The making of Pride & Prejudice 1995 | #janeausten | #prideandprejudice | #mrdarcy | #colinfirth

And also I marked all the places where they bow and they curtsy and they reverence and they come and they go and they show their sort of social manners, how they behaved at that point in time.
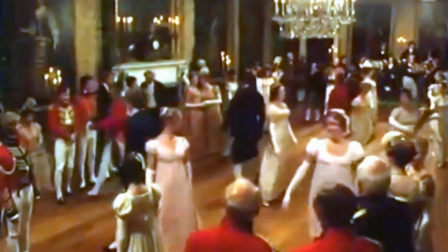21:01 These English country dances that you see in Pride and Prejudice
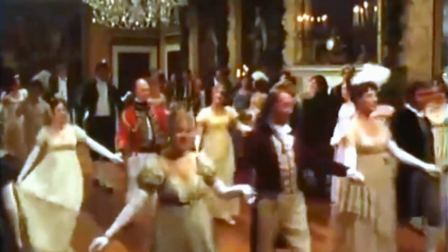21:06 were danced in the country houses and in the court. and Mr. Beveridge's Maggot is a supreme example of that. And it has this harmony which almost reflects the architecture of the time, the furniture of the time, the landscape gardening of the time.
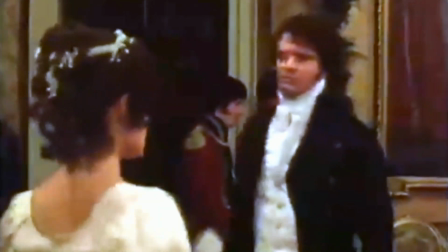21:19 There is a reflection in their relationship.
I remember hearing you once say that you hardly ever forgave, that your resentment once created was implacable.
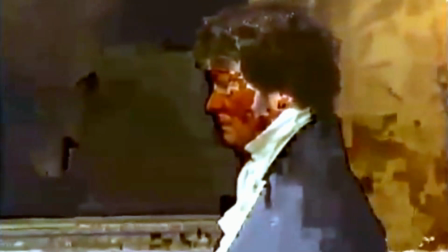21:28 You are very careful, are you not, in allowing your resentment to be created? I am.
There's almost an intellectual fight between them.
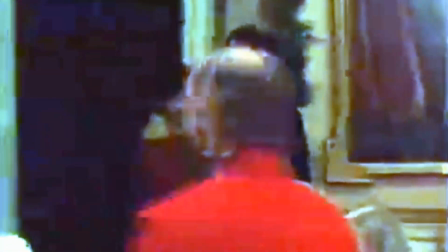21:36 at the same time as that's going on, there's something totally harmonious happening between them physically.
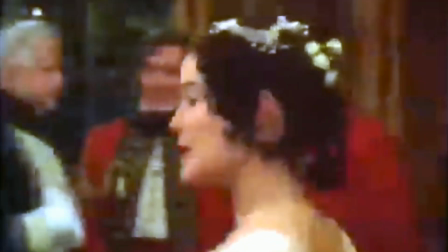21:45 And never allow yourself to be blinded by prejudice. I hope not.
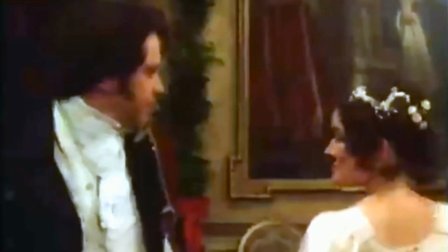21:51 May I ask to what these questions tend? Nearly to the illustration of your character, I'm trying to make it out.
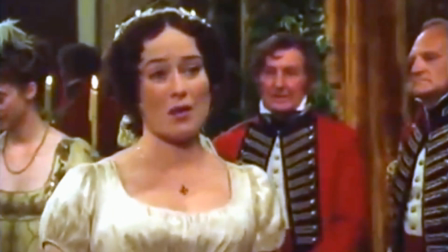21:58 And what is your success? I do not get on at all. I hear such different accounts of you as to puzzle me exceedingly.
You should feel when you look at the dancer, these are two people who are going to, at some point, really get on extremely well.
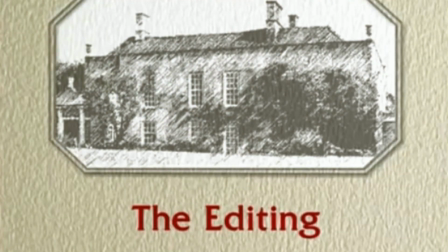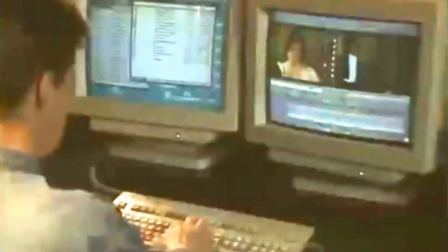22:24 Editing is the third aspect of the whole production process. You have pre-production, you have the actual production itself, and then you have post-production, which is almost entirely editing. It's the editing process and how you put it together.
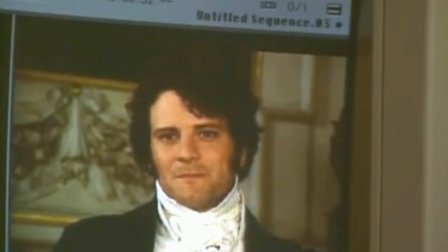22:38 you can change the whole focus of a scene simply by staying on one shot one second longer than another the beauty of the love between Darcy and and Elizabeth that it is held back almost to the last moment and and it's the timing
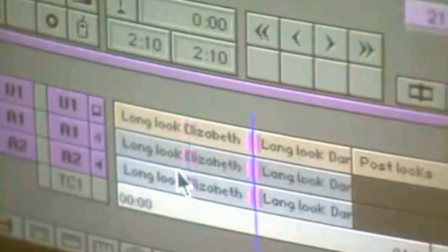23:00 of the shots between the two of them too long in either way would have
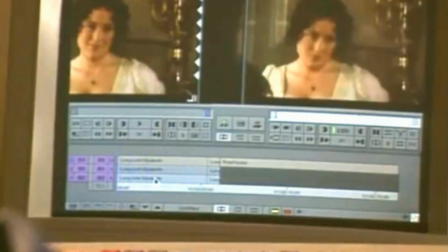23:04 made it self-conscious but it's not it is just the right time I
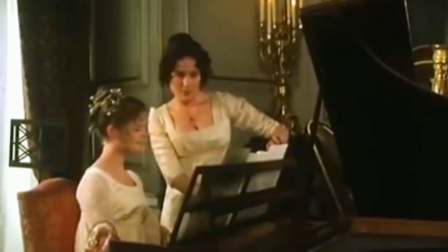23:13 think as far as music concerned actually what you do in a sense is provide a
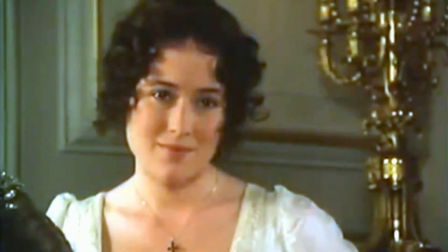23:20 fourth dimension something which is not said or seen in terms of the visual action but something more abstract which is thought and hinted at now you can ruin it by making it too strong, too obvious. But you can help it by just, in some mysterious way, keep it going in a romantic sense.
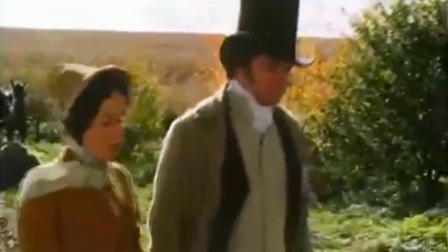23:43 Please allow me to thank you on behalf of all my family, since they don't know to whom they are indebted.
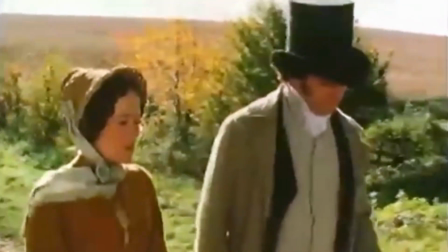23:52 If you will thank me, let it be for yourself alone. Your family owes me nothing.
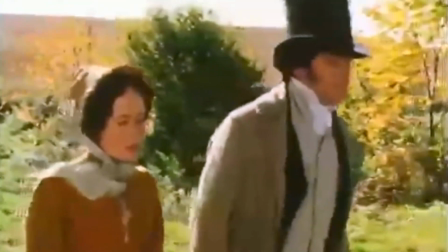23:58 Much as I respect them, I believe I thought only of you.
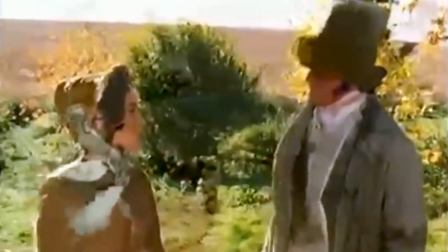24:04 You are too generous to trifle with me. If your feelings are what they were last April, tell me so at once. My affections and wishes are unchanged.
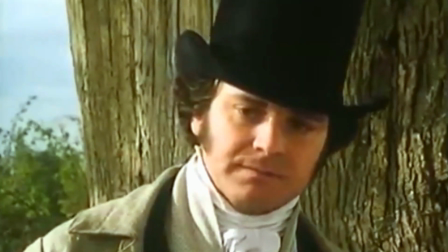24:13 But one word from you will silence me on this subject forever. Oh, my feelings.
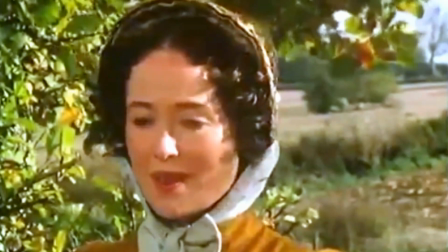24:20 My feelings are... I'm ashamed to remember what I said then.
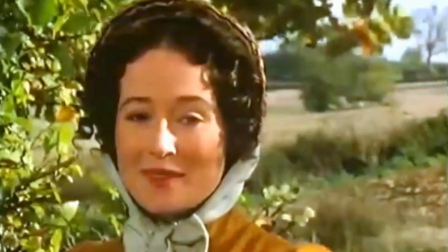24:26 My feelings are so different. In fact, they are quite the opposite.
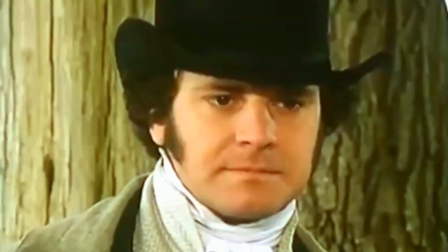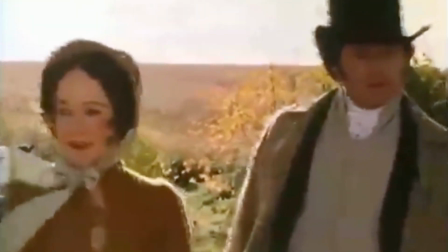Oh, it's a lovely book. It's a classic love story.